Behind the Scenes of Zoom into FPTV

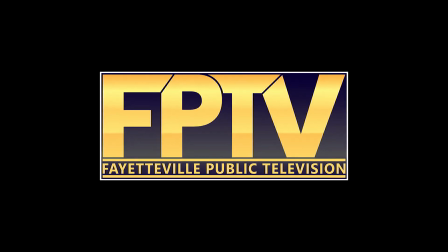Alright everybody, thanks for tuning in. My name is Caleb Hornshaw. I'm the Director of Education over here at Fayetteville Public Television. And about a month ago we did this cool little video called Zoom Into FPTV. We used a FPTV Studio Lab for it, and I thought it would kind of be cool to just kind of break some of these effects down where we zoomed into each and every screen.
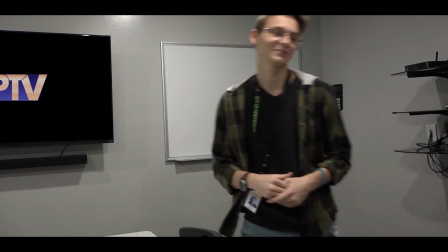Yeah, let's dig into some of this and see if we can break this all down. Okay, so we start off here in the classroom.
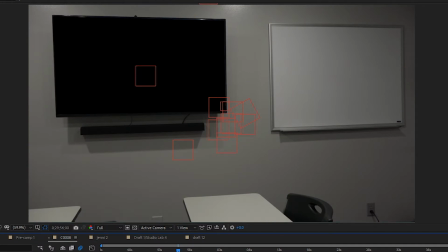We have a couple of layers here. The first, of course, the one on top is the FPTV logo, and then we have the black screen that's kind of overlaid on top.
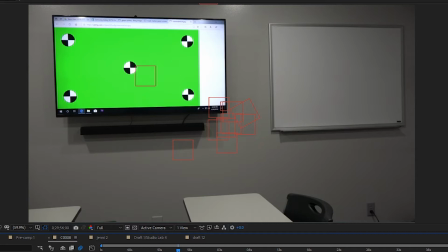And what we did to track all these was we used this kind of green screen background that we could easily key out and track.
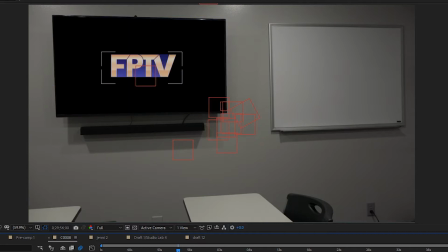You can kind of see the track points up there in all four corners.
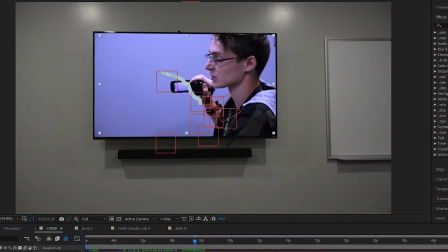So with this, it's just mostly about color correction, in addition to, of course,
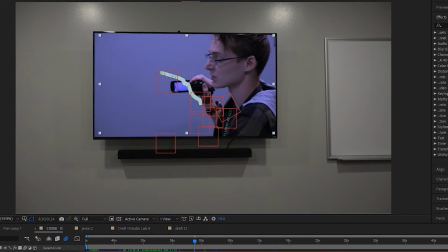the tracking and everything, but mainly it's just about the color correction, kind of matching it to what it looks like on a TV.
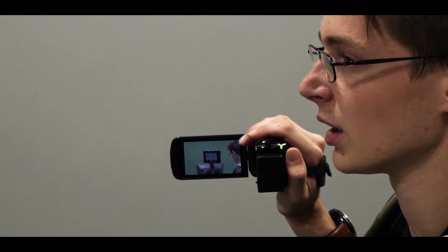So this one was pretty easy.
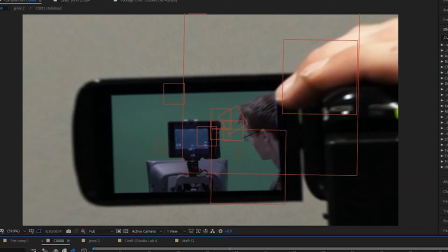I think the main obstacle on this one was just my finger there in the top right corner, and you notice I didn't get the mask quite right, but as long as you blur it enough and as long as you kind of pay attention to the color correction enough,
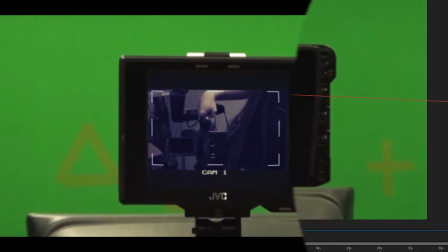you can really kind of cover over those tiny mistakes. So this one was pretty tough. There was a lot of different layers and kind of color corrections that went into this.
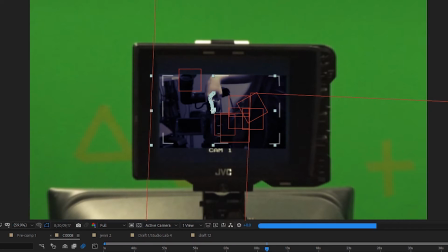So in addition to just the regular color correction, I did have to use this noise filter as well to kind of match it up a little bit better and just kind of give it that sense of realism. And I still didn't get it perfect, but once again,
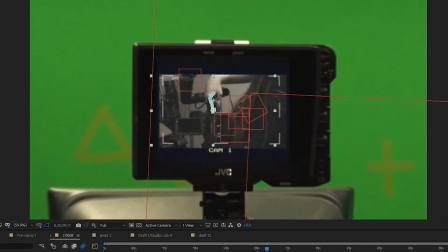just lots of motion blur and color correction covers a multitude of those little tiny things that can sometimes distract people.
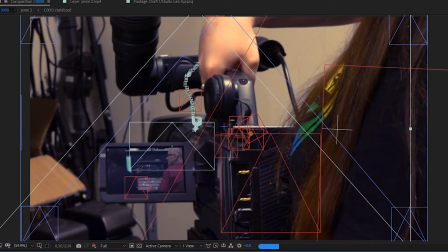So this one was probably the most convincing. My computer was having a tough time keeping up.
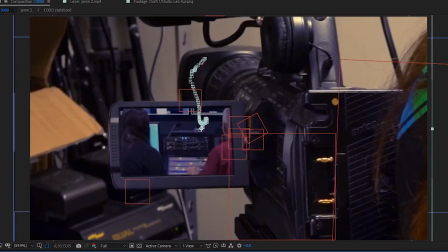You can kind of see all those little red squares there that are just outlines. Those are all null objects. So essentially you just use them to parent layers to, and then you can kind of control the layer through that null object.
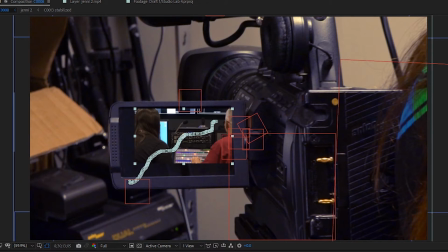But yes, a lot of these effects really come down to all the little things that you do. So the addition of the noise, the addition of the color correction, all that kind of stuff. And of course you have to try to make sure that your camera tracking is done as best as possible. But it's just a combination of all those little things that you're trying to do to make it really convincing.
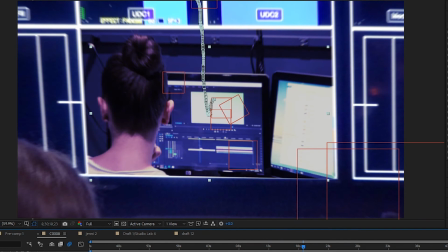So this one was one of the harder ones for sure, and it was really tough because I noticed that what was happening,
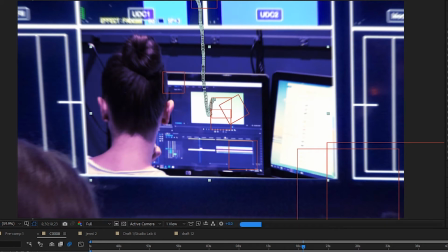I was trying to track based on the corners of that square right there, and her hair was covering that up. And so I kind of had to work around that and had to use the corner pin tool in After Effects in a lot of unique ways to make this one happen.
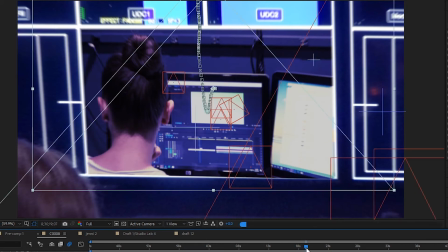And of course it was just color correction and noise and everything like that from there.
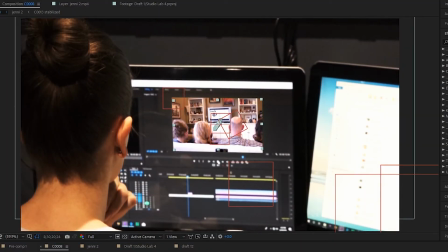So this one turned out really well. I was pretty happy with the way this one turned out. I think it was kind of the fact that the computer screen was not in focus. Originally I thought that was a bad thing, but it really helped sell the effect because when we get in here a little bit closer,
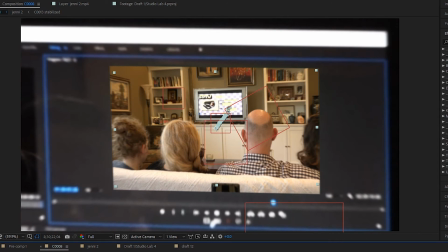you can kind of see that what I mainly had to do was just blur it a lot and then kind of overexpose it,
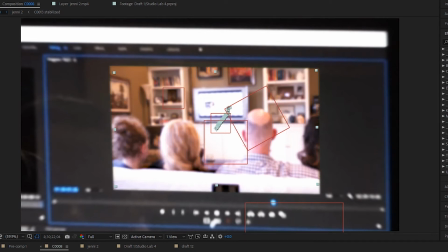bring the highlights way up, and that really sold the effect a lot more, I would say, than if the computer screen was in focus.
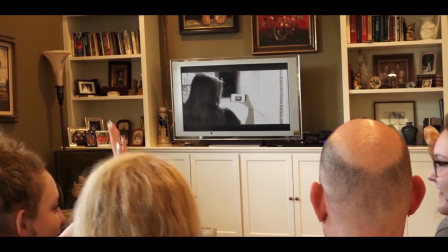So this one was really fun, and really the only one that actually had a reason for the video to pop up because Dan changes the channel.
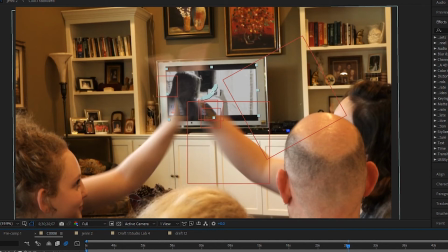The hardest thing about this one, I would say, is that the two girls, they high-five right in front of the TV.
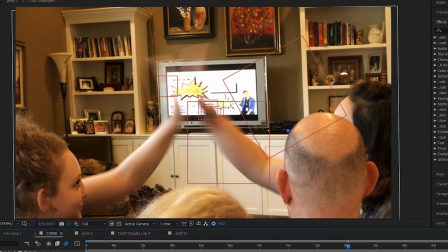And it was kind of a cheeky thing that we just decided to do on the day,
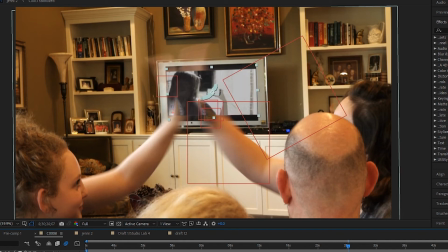but it was very tough to try to mask around their arms and hands and get that mask perfect.
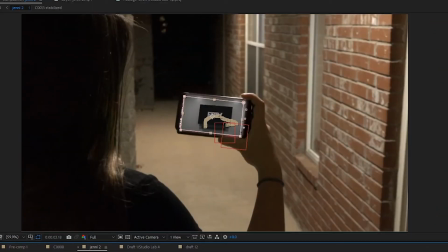I would say one thing that I couldn't get correct about this is there was red spill, and you can kind of see it there on her hair, which was an interesting challenge to kind of get rid of that. And it was red because I keyed the green out. There was still a lot of green spill. I didn't do it great.